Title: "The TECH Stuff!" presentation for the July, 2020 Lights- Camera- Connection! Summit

However, if you're like me and you don't really have a desk set up, then you have to find a different place in your house. So what you can do, and it's suggested to me, and I really like this idea, is to get your phone, got like right here, my iPhone, and you can kind of walk around the room and see if you can find a place that looks like has a non-distracting background for you to use and it has enough lighting. So you can either use your phone, or in this case, I'm using my Canon M50. And just kind of walking around and taking a look in my house to see if I could find some good places where I can shoot. I could set up for shooting the video, or again, being like a live stream or whatever. So this particular room, I think, will work out okay for me. So let me sit down and let's take a look and see if we can make this work in this room.
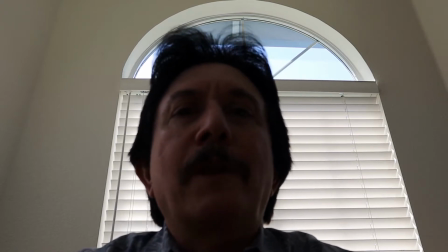[5:35]
Hello, so we're now in the room, and I think we've got a pretty decent spot.
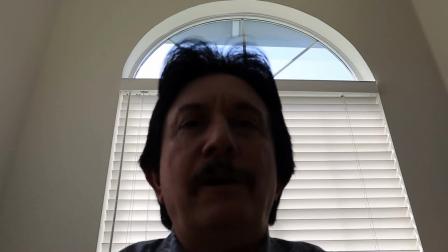[5:40]
However, there's two main things wrong here. One is the lighting.
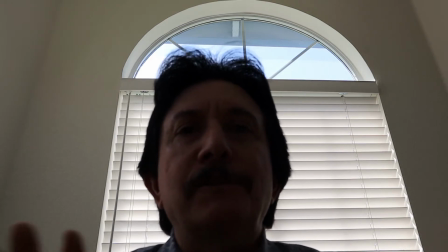[5:45]
The second is the camera angle. So let's talk about each of them. First part, the lighting.
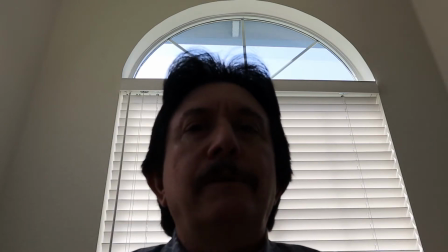[5:51]
Usually you want the light on your face. You don't want the majority of the light behind you.
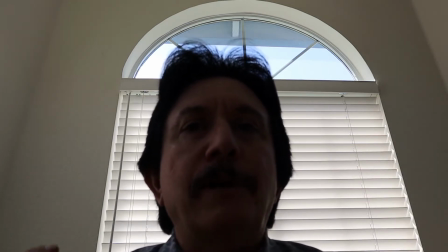[5:58]
However, as you can see, I have the blinds open and the light from outside is just putting me in a silhouette.
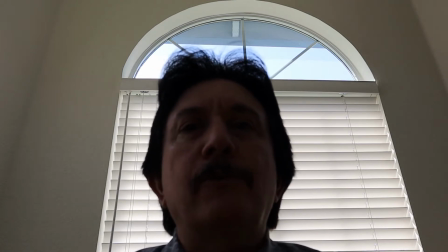[6:06]
That doesn't look good. So what I'm probably going to do is close the blinds, open up the other blinds in this room, and that'll probably give me enough ambient light so that it lights my face.
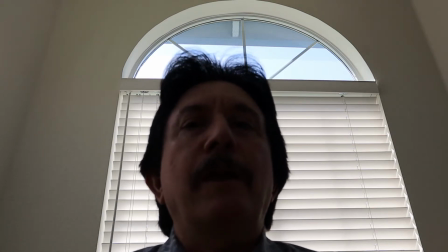[6:19]
The second thing is the angle. Now you guys have all heard the phrase webcam.
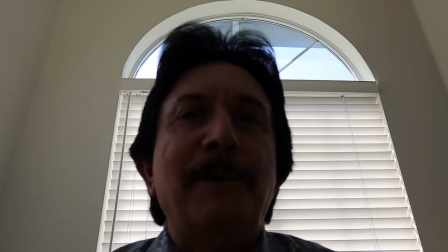[6:24]
I call this nose cam because it's shooting right up your nose.
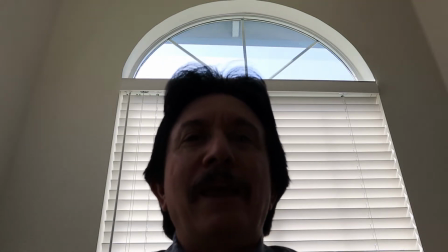[6:30]
And it doesn't look good for anybody. And I won't lie, I'll be 58 right now.
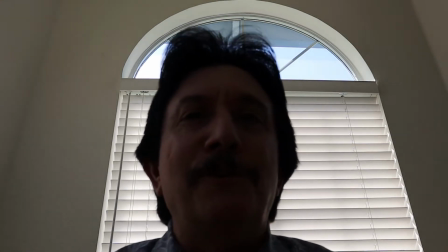[6:37]
As you get older, this angle even looks worse for us folks here that are getting a little bit older.
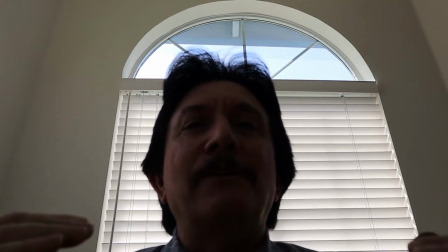[6:44]
So we want the angle to be more eye level or slightly higher.
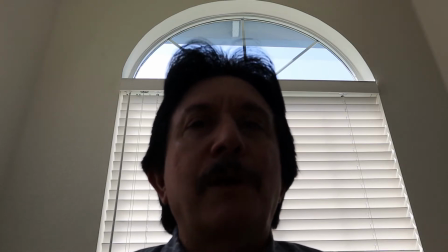[6:51]
So let's see if we can make a few adjustments, and then we'll come back on and see if you notice a difference, okay?
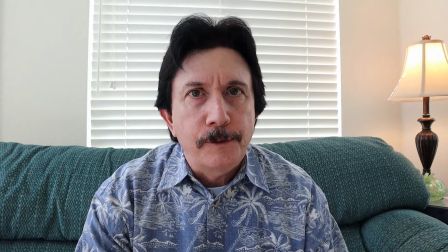[6:59]
Okay, so we made a few changes here. Closed the blinds behind me, opened up the blinds around me,
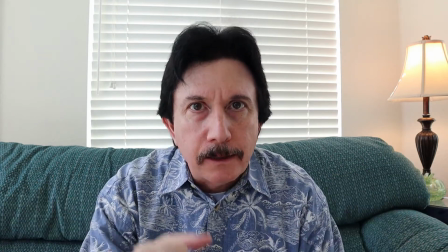[7:07]
and elevated my little mini tripod that my Canon M50 is on.
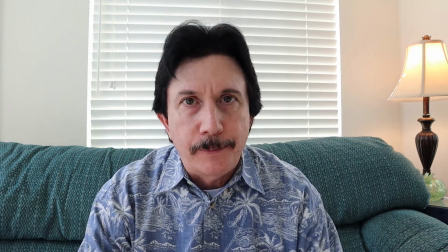[7:13]
Everything is still not perfect. We're not 100% there, but it's looking better, right?
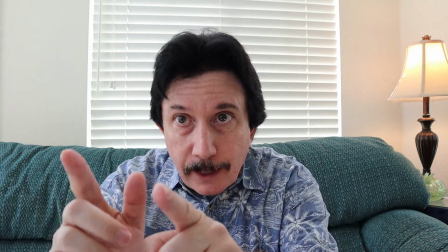[7:18]
So I'm going to look at myself over here. So yeah, it looks like I'm lit up a little bit.
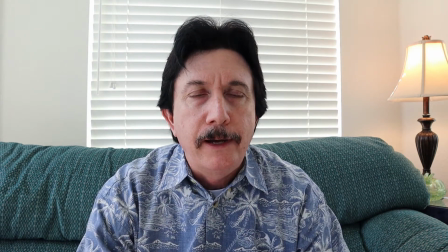[7:23]
Still, my face is a little bit in shadow, but it's a lot better. The background is not horribly distracting.
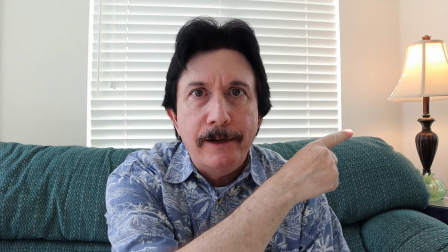[7:28]
You can see I've got a lamp over here, and I'm sitting on a couch.
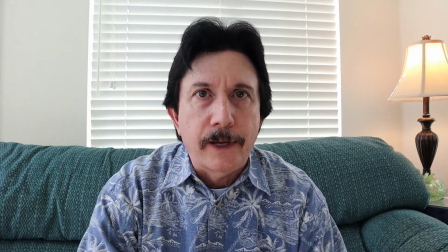[7:33]
Again, I don't have a desk, so I don't really have a spot to sit like that.
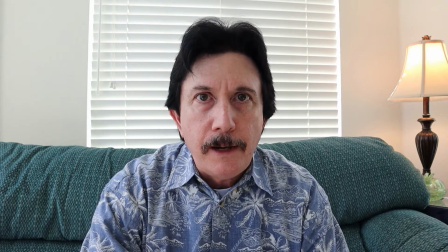[7:38]
But not a bad background.
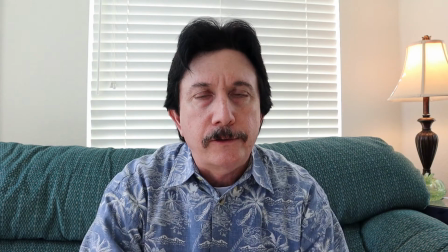[7:42]
It still needs to be, the camera needs to be up a little higher, so I'll make an adjustment on that in a moment.
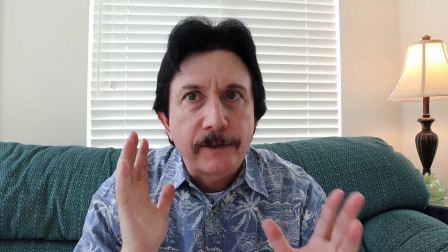[7:48]
And also, I'm looking at my face and still not 100% lit up the way I'd like.
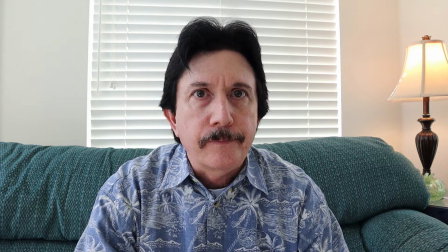[7:54]
So what I think I'm going to do is add some artificial lights to this.
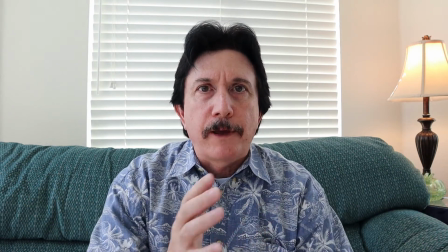[8:00]
Now, if I flipped around so that my face is right with the sun,
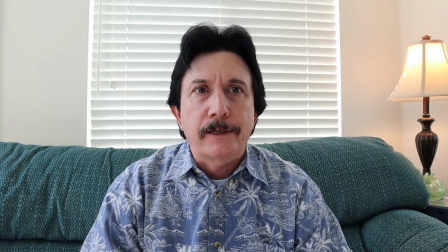[8:06]
it's going to be a little harsh, and then the background's going to be a little distracting. So let me, let's just grab the camera and I'll show you what I'm talking about.
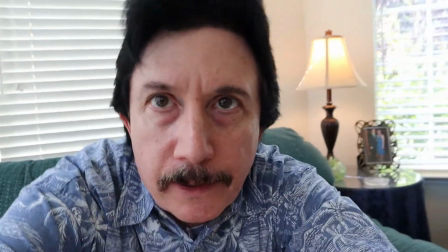[8:14]
I got the camera, and I'm going to stand up, and I'm going to flip around and face.
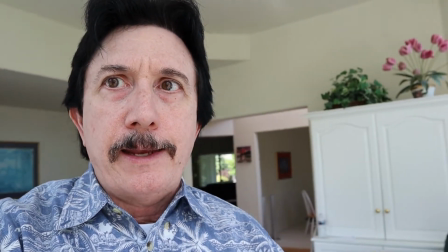[8:20]
So I could do something like that, but it's almost too bright.
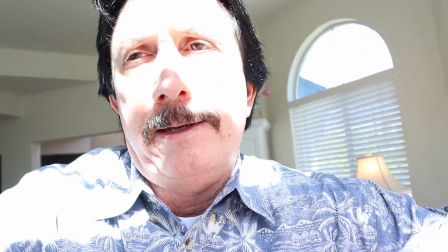[8:25]
It's almost washing out my face. Let me see if I can close this blind. That's way too much. Close it a little bit more.
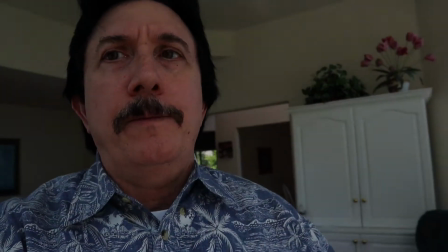[8:31]
No, that's too dark.